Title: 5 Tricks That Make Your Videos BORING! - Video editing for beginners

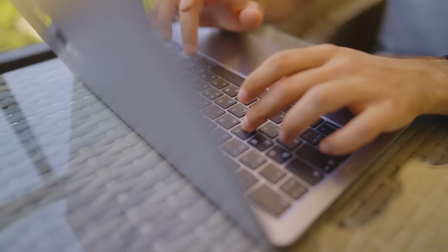So, you've written a script, you filmed the video, and you edited this video, but the average view duration is only one minute. Don't jump to conclusions and blame algorithms for everything, it's quite possible that your videos are just boring. And right now, I'll show you 5 tricks that you use that actually make your videos boring. The first is your pause treatment. Yes, don't be surprised, pauses are a common problem in beginner's videos. Almost every YouTuber will agree that pauses can harm your attention, and indeed they can.
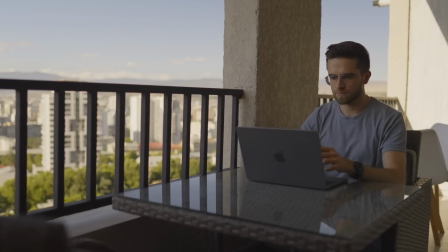However, the problem is often with how the pauses are treated. Pauses are not inherently bad. But when a video is filled with long pauses, it can become boring to watch. Some creators try to solve this by cutting out all the pauses, but in their pursuit of retention, they forget the importance of pauses in storytelling. There should be pauses in speech, both short and long, as they are an important device in telling a story.
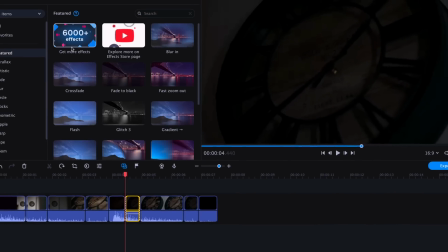Even a one-second pause can have a huge impact on a video, allowing viewers to enjoy the video or reflect on what has been said. However, a second pause can also make people stop watching. Therefore, it is crucial to understand where pauses are needed and where they are not. If you do decide to cut out pauses in your video, it is essential to be careful not to cut too much.
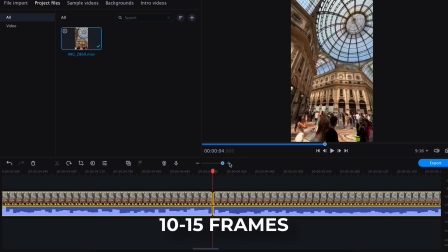Always leave 10-15 frames before cuts to prevent the speech from becoming monotonous, unintelligible and too fast. When the speech is too fast, the phrases can blend together, making it difficult for viewers to understand what is being said, which leads to disinterest. Even if the content is excellent, it may not be watched if the words cannot be made out. Therefore, it is crucial to be extremely careful when cutting out pauses. You need to feel your video and understand the importance of pauses in your story. Understood? The second trick that is supposed to improve retention but actually harms it is dynamic cuts to music. It is surprising how many good videos suffer from this issue. Admittedly, there is a logic to this type of cut.
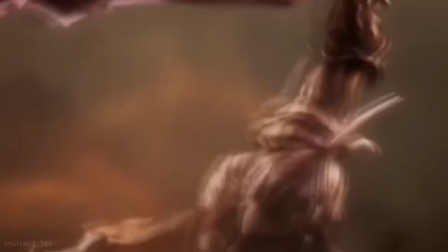Fast cutting can create a sense of rhythm and speed, suggesting that the video itself is energetic and fast-paced. However, problems arise when young channels attempt this type of editing.
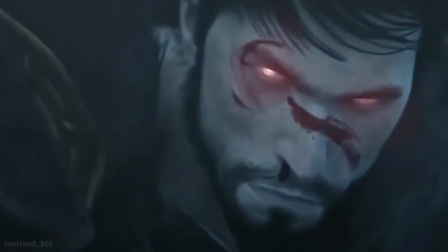If the frames are changed too frequently and blend into each other, it can lead to oversaturation and fatigue for viewers.
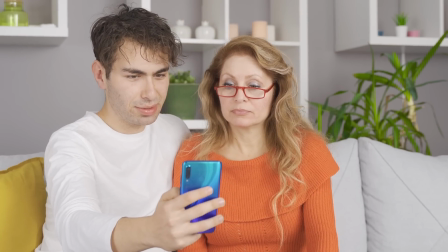Consequently, the viewer may lose interest in the video as they struggle to follow what is happening on the screen, needing to spend energy and attention on processing the stream of frames and musical beats. It becomes almost impossible to follow the idea of the video under such a heavy load. Additionally, if such dynamic cuts with music are made solely for the sake of cuts and not for the purpose of showing something, it will inevitably ruin the viewer's attention.
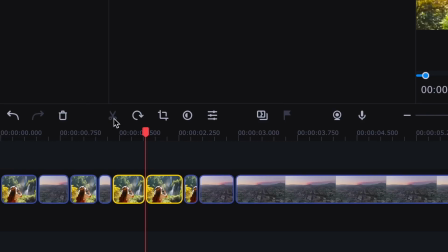After all, what is the point of watching 5 to 10 seconds of quick cuts if it doesn't convey any sense or meaning? If you do want to cut to the music, you need to create the right context for it. You can either directly warn viewers about the cut or accompany it with the voiceover.
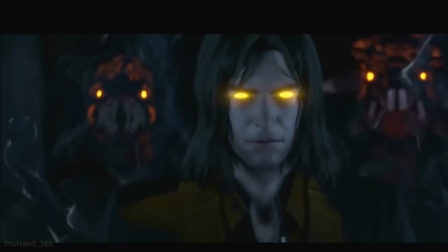If you choose to use the voiceover, you need to slow down the pace of cutting and select frames that align with your words.
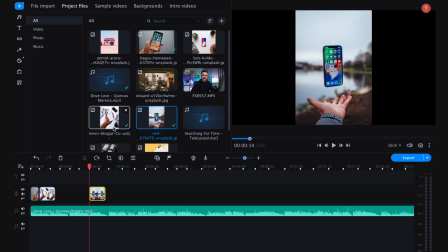In other words, cutting to music needs to be done correctly and in a way that enhances the video, not detracts from it. And for quicker and more straightforward video editing, try using Movavi Video Editor that comes with the Movavi Unlimited subscription.
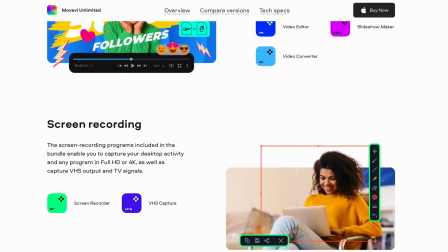Movavi Unlimited is a unique annual plan that brings together the best of Movavi in one intuitive platform.
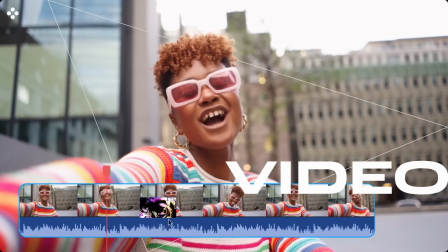It not only includes Movavi Video Editor, but also programs for photo processing,
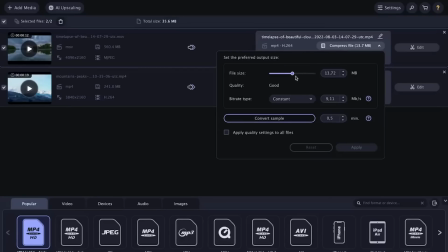screen recording, converting, as well as several useful applications for working with documents. Additionally, Movavi Unlimited provides one year of unlimited access to all sets of the Movavi Effects Store.
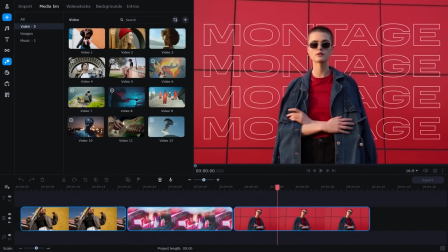The platform's tools are extremely user-friendly, with source preparation, visual design, and photo retouching all being accomplished in just a few clicks. Unlike professional counterparts, Movavi Unlimited is accessible to a broad range of users.